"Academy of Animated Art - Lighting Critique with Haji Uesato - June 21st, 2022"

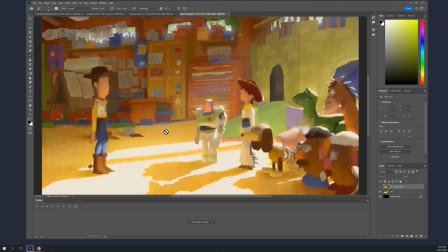16:32 Actually, Michelle, I mean, this is an interior version of the same, you know, lighting scheme and lighting problem you have out in the open,
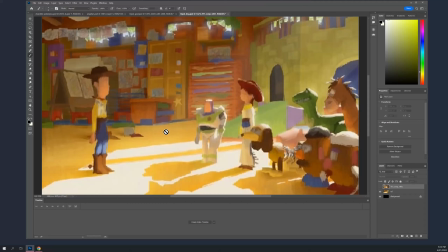16:46 where it's extremely bright and it's bouncing off basically a giant reflector card coming back onto the characters. In this case, you know, the extremely bright source is being funneled through a window opening, but it's still bouncing off this floor and kicking back up again.
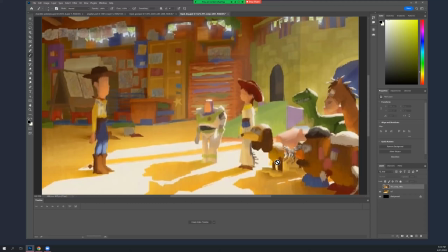17:06 And it's like, it really gives you that like glorious sunlit feeling even inside.
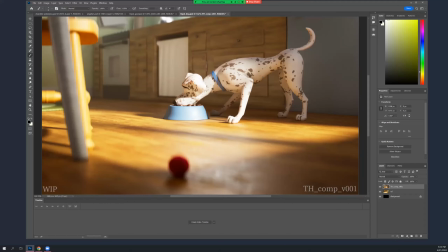17:14 So you've definitely got a lot of that going on already. I mean, you know, the dog's got some nice bounce. There's, you know, these areas are pretty nicely filled already. Maybe it's a tad on the cool side. I mean, I you know, I've been pushing you guys to have
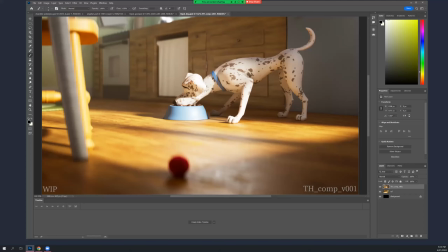17:36 you know, sort of cool ambient fill, because that on the shade side, it's always a little blue. It's always bluer than you think it is, even indoors. So that's okay.
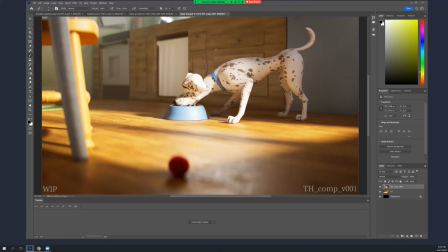17:48 But what I would really like to see here is getting more of the undersides of these drawers, and even in here, under this cabinet, some of this light bouncing back up into those, and so you get the same sort of feeling as what's happening in this giant
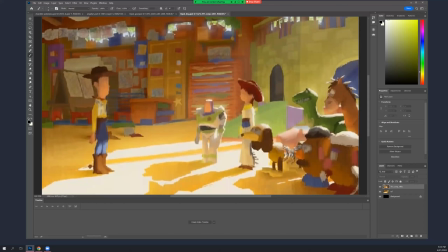18:08 wardrobe or cabinet or whatever it is. That kind of thing will help quite a bit.
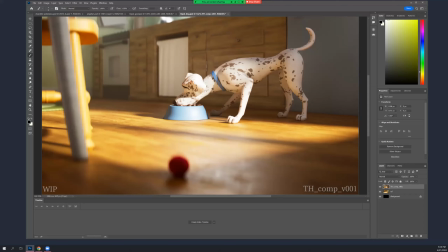18:15 So I mean, your shadow areas are fairly neutral, so I don't know, like, you could try going a little bit bluer, or in this case, you know, since there's so much light pouring in and we're kind of exposing for the sunlight,
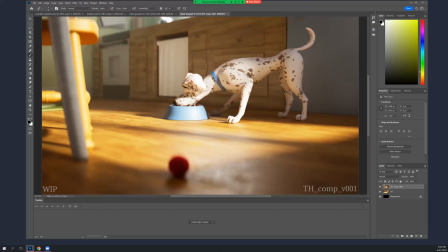18:33 not quite as much as we are here, which, you know, you might want to consider that, just trying that as well, and exposing everything up. You could do that in Nuke too. You just, you know, slam everything up a little bit, see how it feels.
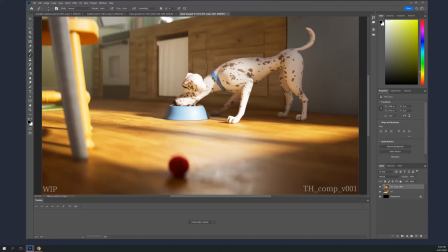18:47 But so you know, the fills and the bounces will be warmer too, but that should be interacting against a cool base.
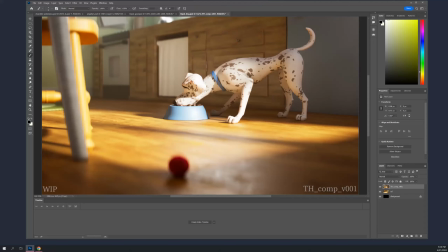19:00 Like if that sunlight, like if the sun passed behind a cloud all of a sudden, it doesn't make the interior of the room any cooler than it would be when the sun is totally pouring in.
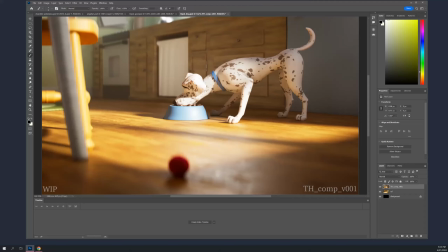19:17 Like the base is still the same basically, but you have the addition of the warm light, both direct and indirect, so affecting, you know, certain different surfaces, especially the bottom surfaces.
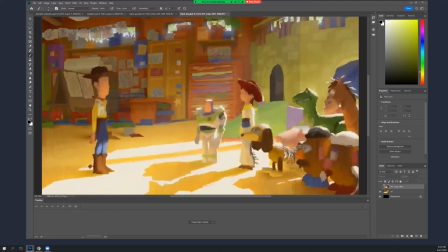19:32 Like, you know, this situation here on this desk thing, where the bottom of it is brighter than the higher surfaces and the underside of the tabletop.
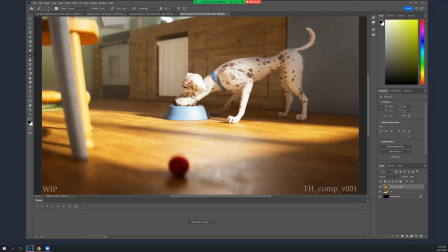19:45 Like, you know, you've definitely got some of that going underneath this chair and the dog. You know, a little bit more of it around, I think, will help you get that feeling. And maybe it's a little bit gray in these shadows, and you can warm them up a little bit. Like this is really nice here, right?
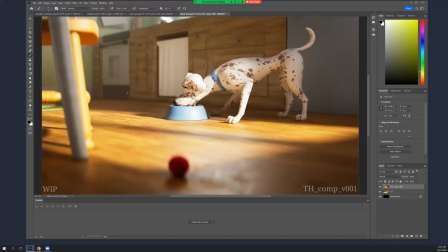20:03 So either this goes cooler with some warm hits because of the bounces, or maybe you let the whole thing go warmer. I don't know. You just got to play with that and see how it feels. I think texture-wise, I know you said you're working on the textures.
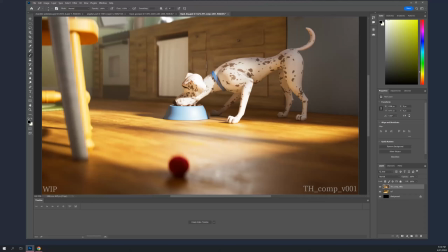20:22 Everything is simple, and it's perfect for reflected light scenario, except this wood stuff on these cabinets. The cabinets themselves are a little weird looking because they're all face and no drawer.
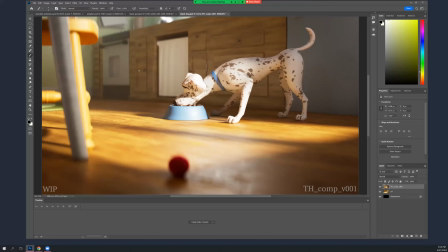20:41 But I would this wood grain isn't the way that it would be, when you build cabinets, and it's pretty distracting. I would really, I think you should just make this like a painted cabinet.
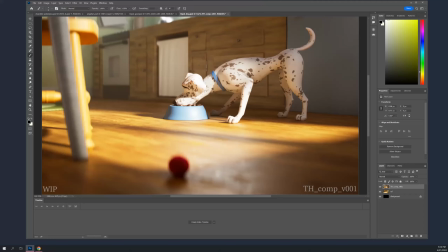21:01 Just keep it really simple, like these chairs, so that you have a pretty flat background to just play light off of. I think it'll be nicer. Like the gray is not working so great, but I think that's because it's a little bit dark back there.
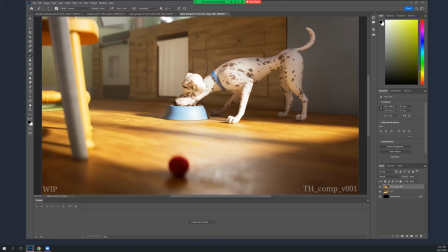21:21 So if these were just, well, you don't want them to be white because of the dog, but just if not untextured, very little texture. I think that'll clear things up quite a bit.
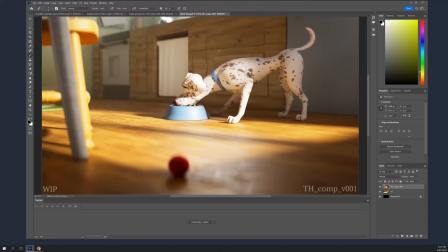21:40 And I noticed that, and this is a very long shot. And it's actually about the lizard, not the dog. So I'm sure it's difficult to render the whole thing, but break it up into beauty frames, probably like 10 frames or so.
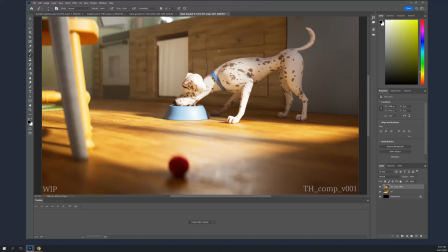21:56 And let's start looking at all of them, because I think, the room looks like it's going to be pretty well lit already. And I think, if you play with the fills and the bounces a little bit more, it's going to be really nice. And we really need to see how that lizard looks
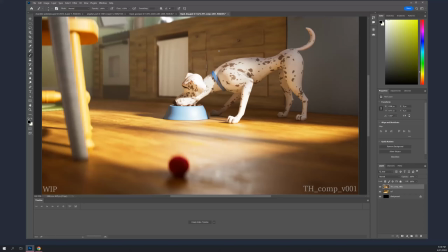22:14 when he pops into the scene and he's up against the table and in the bowl and everything else, because ultimately it's actually more about him than it is about this dog. Dog looks great. I mean, he's the perfect kind of dog to pick up the light that you want to play with.
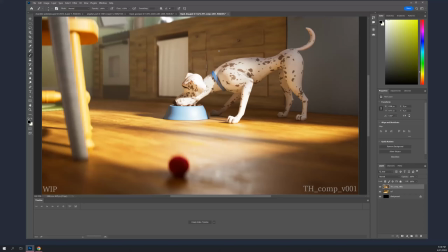22:30 So yeah, excellent start. So keep going. All right, guys, that's all the stuff, the material that there was to review,
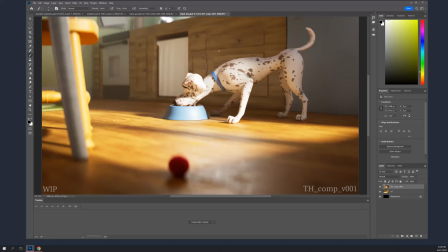22:43 and you guys don't have anything specific. So anything you want to talk about, or questions or something?
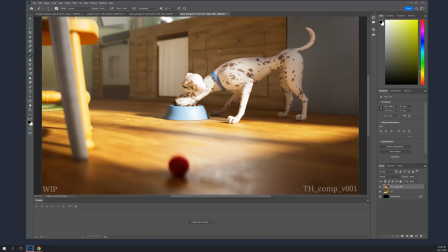22:58 Michelle, Angela, Ruby, anything? I have a question, but it's kind of technical. Like I said, I've been having like lots of crashes, and I noticed that it always crashes on like specific frame.
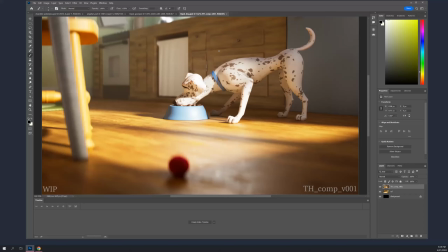23:18 So would that mean that my scene got corrupted somehow or something? It does kind of sound that way. Is it I mean, there's not anything particularly heavy in that frame that's animating on or anything, is there?
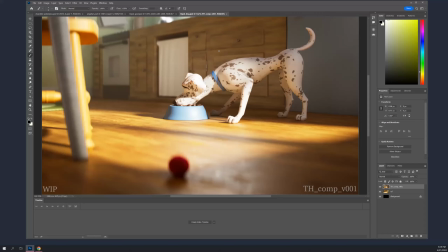23:36 It's all continuous. Yeah, it still continues. Yeah, that does sound like there's something funky that happens to live at that frame, which sucks. I don't really know how to tell you to troubleshoot that.
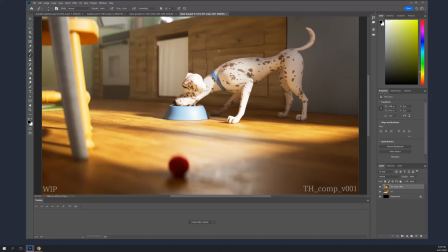23:54 I mean, you could, copy the scene and then delete half of it and see if that crashes. And then if it does, then
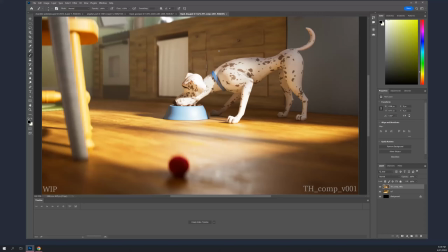24:07 make another copy of it and delete the other half and see if it will render. I mean, it's a little hard because God only knows what you're actually rendering, but and try to hone in on what the actual, hopefully, it's geo or something, or
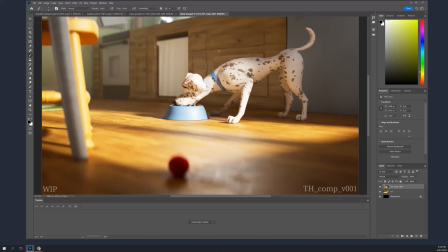24:28 if you can kind of, hone in on what in the outliners seems to be the trigger. Other than that, I don't really have any ideas for you. I'm not really a Maya guy.
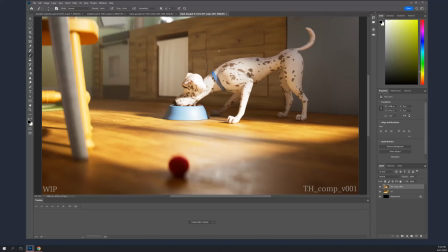24:42 Okay, thank you. Sure. Michelle, Angela, anything you want to talk about in your next stuffs or anything?